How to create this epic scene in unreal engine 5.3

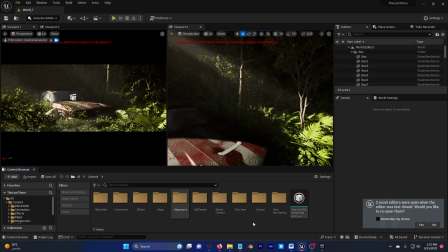0s
guys, and welcome to my new video. Today I'll be showing you how I actually did this animation in Unreal Engine 5.3. And I'll be talking about a few things that could make your scene super realistic. I will also explain everything from the ultra volumetrics that I used in this project,
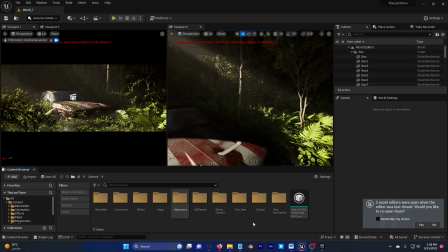16s
which you can get from Unreal Engine Store, the few steps to make the scene, and even more.
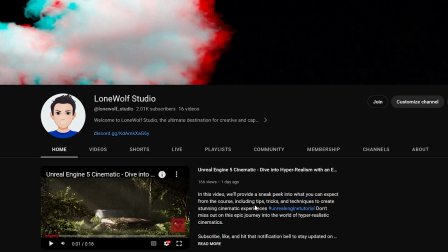22s
But before we dig deeper into this tutorial, I need to show you that you can now go to my channel and click on join to become a member to get exclusive access to perks,
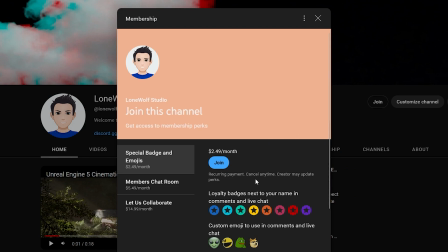30s
and you will have access to loyalty badges next to your name in comments and live chat, photos and status updates, members chat room, virtual video collaborations, and more.
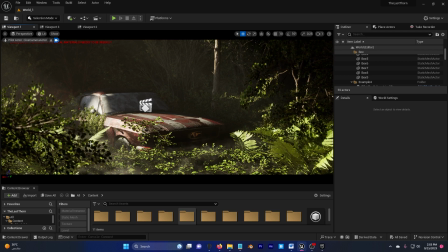41s
I am thrilled to have you as our biggest supporter. So basically, this scene is actually not what you think it is. I did my best to make the scene as small as possible so it doesn't have to render a lot of things and it could finish, you know, fast.
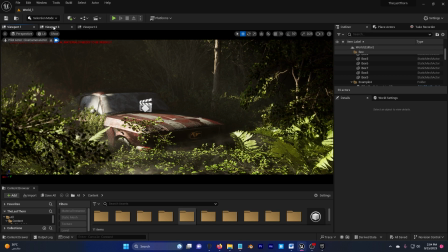61s
So if I go here to viewport 3,
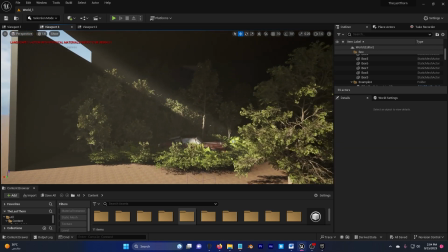65s
you will see that this scene is actually really, really small.
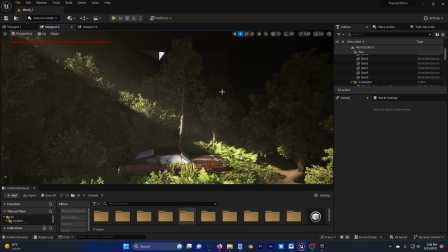70s
Now you realize that you can make so many things in Unreal Engine 5.3 and they don't have to be really that massive projects.
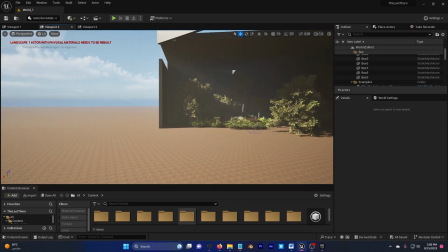79s
You don't have to fill every single corner or do a lot of foliage just to get this small shot.
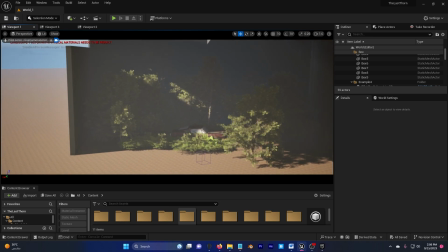87s
No, you just have to mess around a little bit and you'll get what you want.
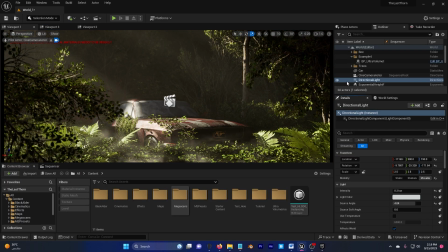96s
All right, let's talk about the directional light a little bit. So if I go to my directional light and I scroll down, you can see that light shafts both are checked because, you know, this makes my scene more epic, more realistic.
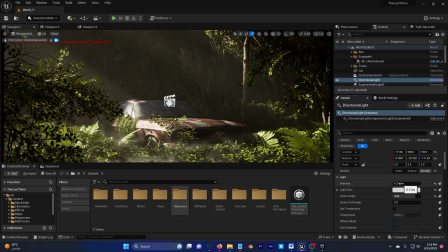112s
And now I'm gonna scroll up again and I'm gonna decrease the intensity and increase the source angle. Now, what is a source angle? If you look closely here, I'm gonna decrease the source angle.
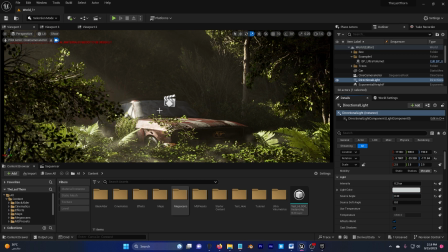128s
You can see that the light is getting more sharp, but I actually don't want this. I want the things to be soft in this, so I'm gonna control Z and I'm gonna increase it to 4 again, and you can see that the sunlight is actually a little bit better. Now, of course, there are some scenes that require for you to have a really, really sharp angle.
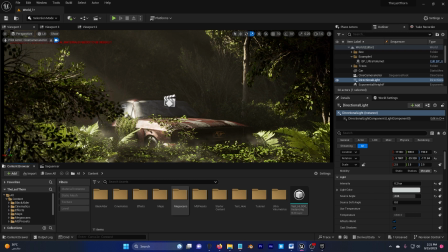152s
Maybe you're filming something interior and you want the sunlight to be really sharp on a specific object, and that's okay. What makes my light shaft really, really good is the exponential height fog.
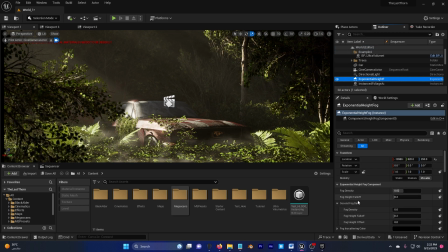168s
The exponential height fog is really important if you want a scene like this. Now, if I scroll down, if I click on exponential height fog and scroll down,
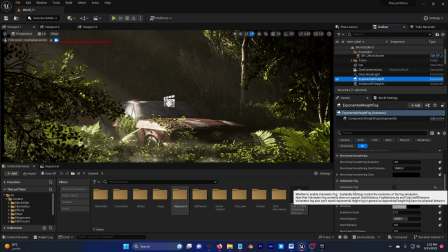180s
you can activate this by checking volumetric fog.
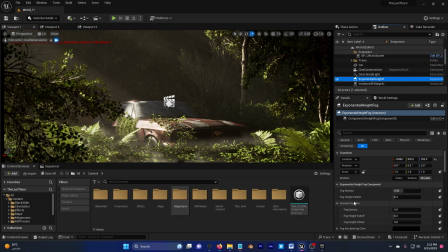185s
And I actually did not mess with any of the settings here. I only messed a little bit with the directional light and I got what I wanted. Remember that directional light and exponential height fog and tweaking the settings of this are not important if you don't know how to create your scene properly.
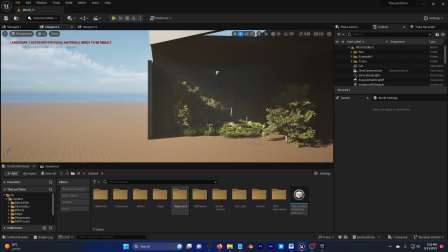205s
For example, I added these objects to prevent the sunlight from lighting up all my scene.
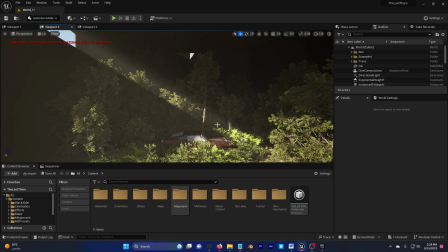213s
I just want it to go in a certain way, and I want the light shaft as well to go in a certain way.
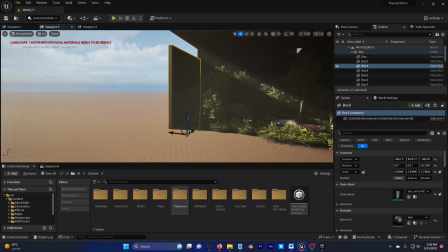219s
For example, let me change this to here.
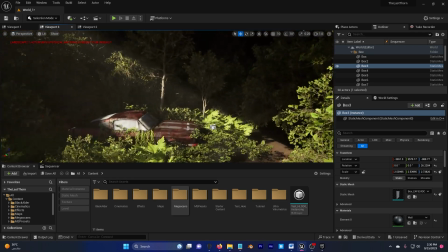225s
You can see that the light shaft increases.
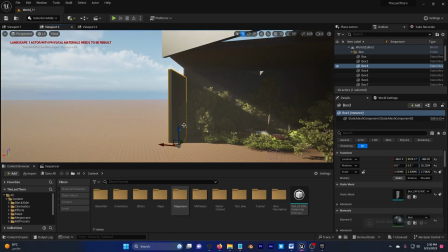227s
And if I get it back to where it was, I have a small cool light shaft,
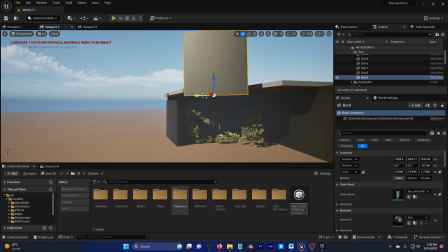234s
and this one is to prevent from the sun from getting everywhere.
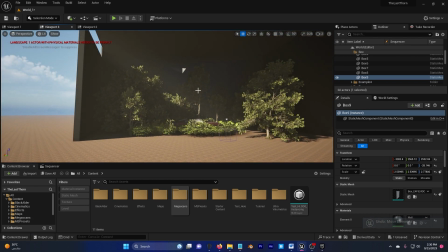239s
It depends what you actually want, just know how to build your scene properly.
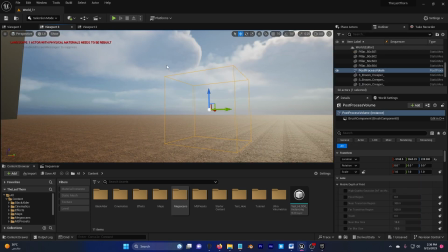244s
Post process volume, it's very important as much as the other things that I explained.